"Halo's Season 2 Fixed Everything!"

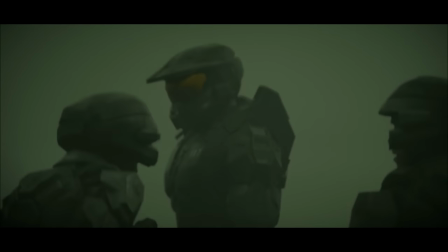(4:08) Oh, for the last time. It is not a goddamn magnetic anomaly.
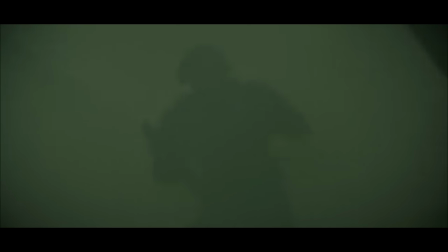(4:13)
Then a surprise mist monster appears and starts yoinking people into the stratosphere.
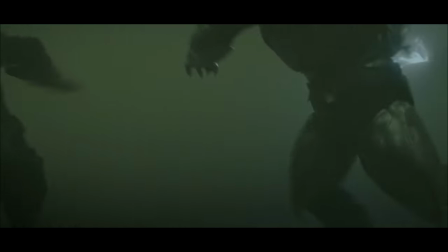(4:18)
Turns out there are camouflaged elites in the area, and once they get revealed, they fight much more normally instead of being this unstoppable yoink force.
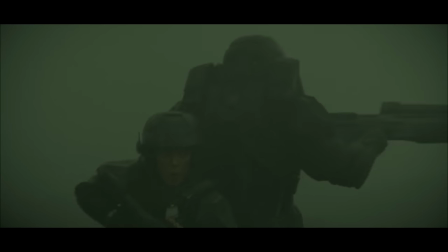(4:25)
Unfortunately, John Cheeks fails to save any of these Marines, but thankfully the elites simply decide not to fight the one that has plot armor.
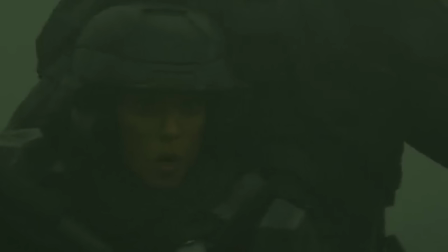(4:36)
Her name is Perez, and we will see much more of her going forward. John Cheeks has an extended fight scene with the elites.
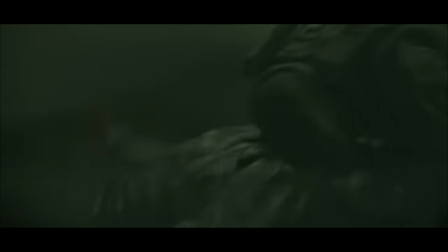(4:43)
The content of this scene is fine. I don't hate this.
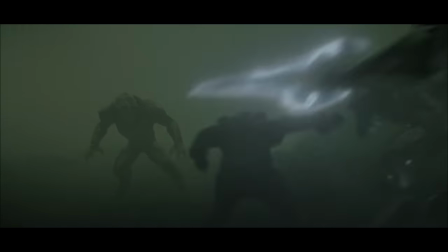(4:46)
However, the cinematography and CGI within the scene is incredibly mid, leaving the entire thing to be rather forgettable.
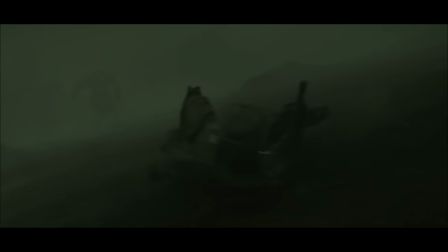(4:52)
This fight scene would be excellent if it were in a fan film, but this show is meant to be an official big budget production.
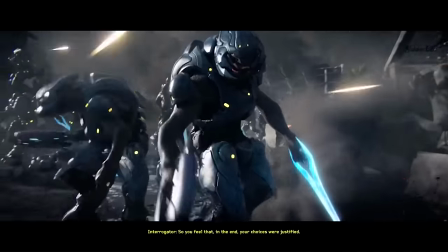(4:57)
So in comparison to the beautiful aesthetic of the games, I feel like we should expect better.
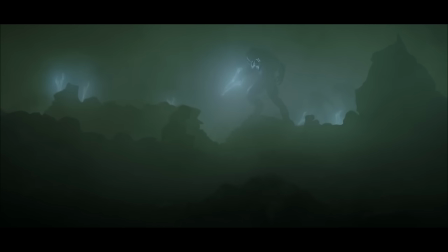(5:02)
Once the fight ends, John Cheeks and Perez get surrounded by a massive second wave of enemies, but this second wave just turns and leaves.
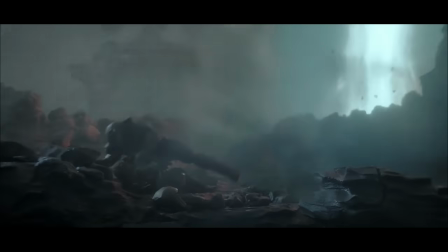(5:08)
So it's chill. Suddenly, massive plasma beams shoot down from the sky, as the Covenant begins to turn the planet into glass.
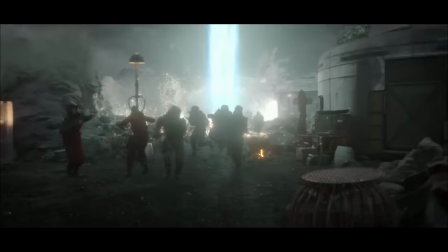(5:15)
I actually like seeing this. This is cool. This is some Halo shit. And that's important to point out, because we won't see it very often in this show.
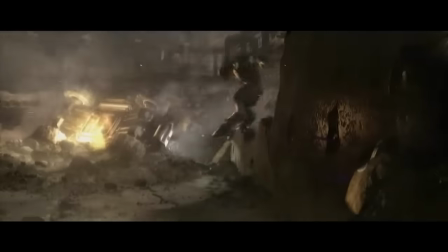(5:22)
In the original story, the Human Covenant War begins with the Covenant attacking outer colonies like this, before making their way to more densely populated human worlds.
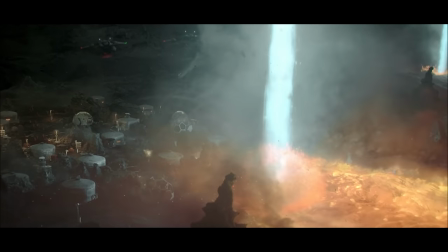(5:29)
The show giving us a more in-depth look on what went down during these moments is cool. Good job, show.
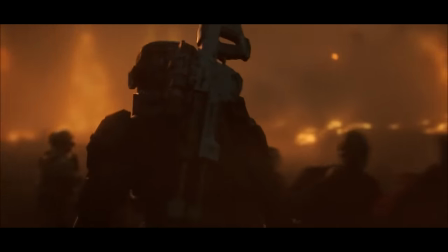(5:34)
However, like that last fight scene, the cinematography and effects just don't feel up to snuff.
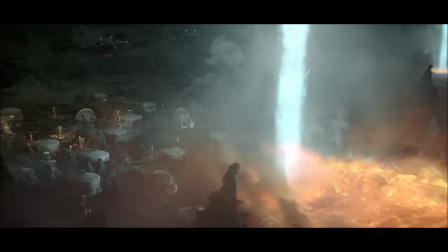(5:39)
This planet is being turned to glass.
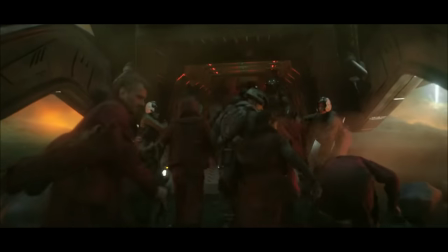(5:41)
This should be a major tragedy, but the way it's shot just makes it feel like another thing that is happening, being no more special than the moments of silly banter.
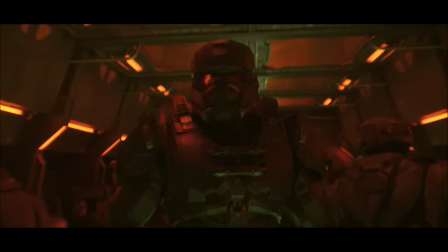(5:49) It's getting a little warm in here. Cut. Copy.
Let's get an even more powerful music score.
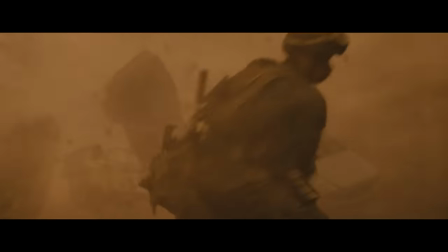(5:54)
Scenes of civilians in complete terror, people mourning their dying planet, heroic marines trying to carry children to safety, stuff like that.
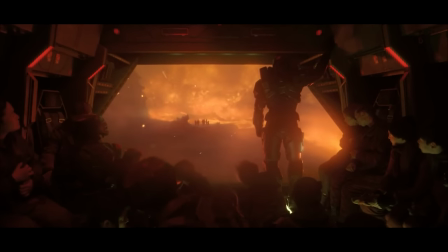(6:01)
But nah, the shaman people just walk into the fire, and everyone else just hops out of there without really giving us time to feel the impact of the moment.
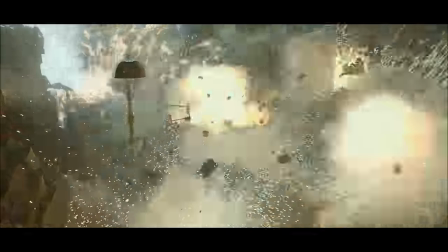(6:08)
Like, they show people dying and running, sure, but we don't really get to stick with them and feel the emotional impact.
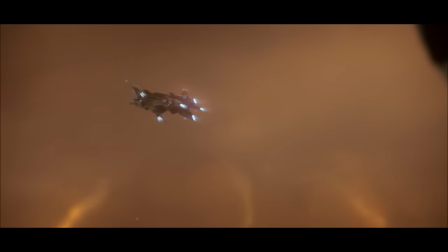(6:14)
The pacing of the show just moves on very quickly. We see a ship get blasted out of the sky, but we don't see any of the people that were inside it.
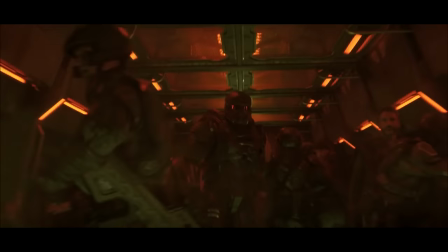(6:20)
And aside from an ADR scream, we don't see any terror or sadness from the surrounding people. It also doesn't help that all the characters being featured are clowns.
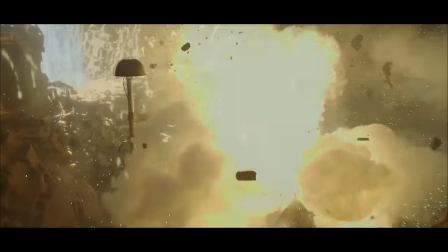(6:27)
You can call this criticism a nitpick, because this is one of the better scenes in the show, but this is still worth talking about.
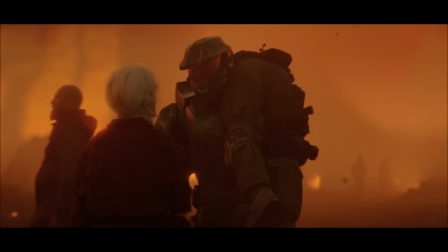(6:33)
Before she dies, the shaman priest person tells Cheeks to find his faith, as she believes that he will die soon.
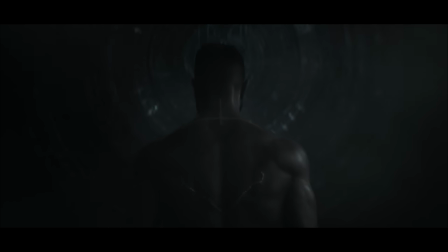(6:39)
We shall see if this topic comes back later. We then cut to the intro, and oh wow, actual Halo music.
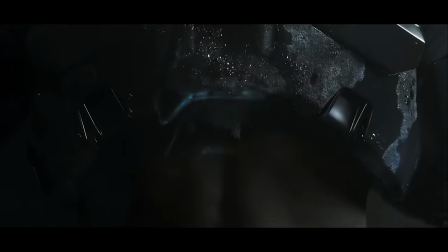(6:49)
Thank you, show. Very cool. Unfortunately, it's tainted by the visual of John Cheeks and his bare booty.
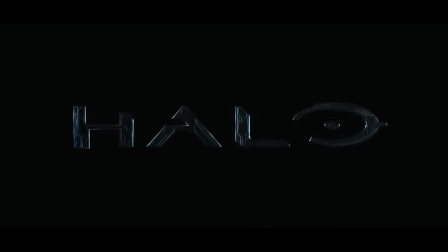(6:55)
Oh look, the Halo. That's probably the only time we're gonna see that thing in this season. Imagine making a Halo show and setting it in a time before anyone actually encounters a Halo.
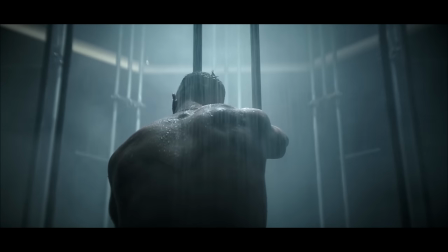(7:03)
Big brain move right there. After the intro, we see John Cheeks continue to live up to his name, as he takes a shower.
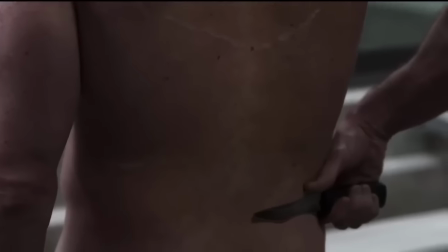(7:09)
With this being the third shot of him without clothes this season, it's as if the showrunners had all the feedback from season 1, and just decided to double down on all the problems out of spite.
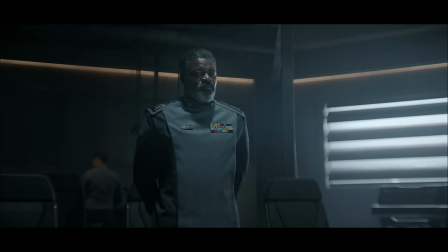(7:17)
After the super necessary shower scene, Silver Team gets a mission debriefing from Captain Keyes,
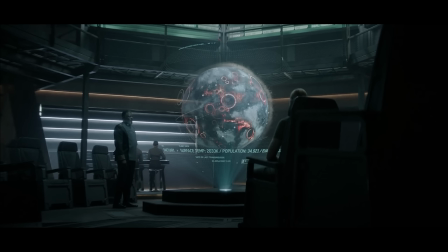(7:22)
or I guess his name is Admiral Keyes, as he is apparently doing this nonsense instead of doing what he is more well known for,
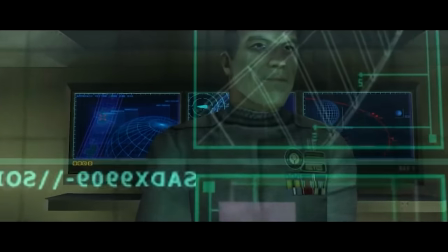(7:29)
you know, being the captain of his ship, since he is Captain Keyes. And I'm sorry, along with his appearance, how is this guy meant to be Keyes in any way?
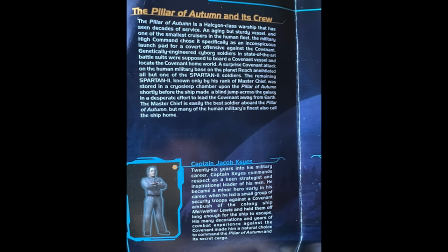(7:38)
They basically just made up a new character and then they just plucked a random name from the game manual in this half-assed attempt to make this show an adaptation.
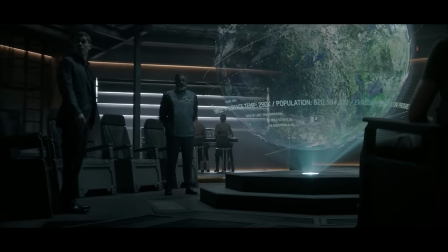(7:44)
This whole scene is here to set up a lot of goofy shit. So this new guy shows up to apparently take over from the previously in charge Dr. Halsey, and we get this dialogue.
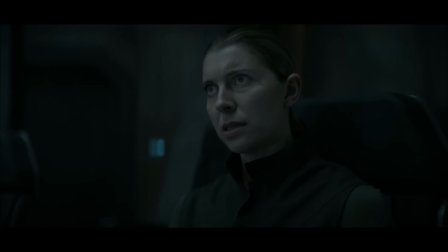(7:53) Sir, if I may, who the hell is this guy?
That's some great military discipline right there.
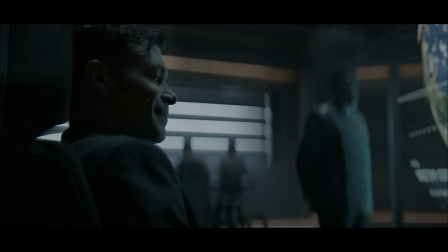(7:58)
I'm sure all superiors love to be talked to that way. John Cheeks states that the Covenant attacked on the ground, as well as attacking from their ship.
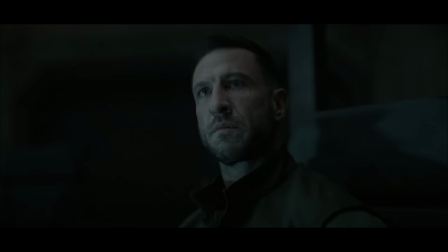(8:04)
But for some reason, Keyes and this new boss gaslight Cheeks and don't believe him, thinking that the Covenant would only ever attack from their ship.
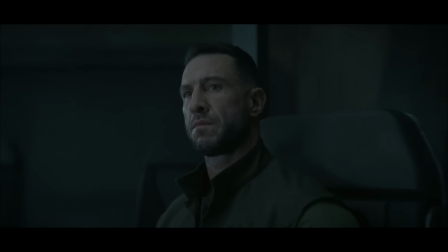(8:12)
Then they go back and forth bickering over this issue. Why does it matter?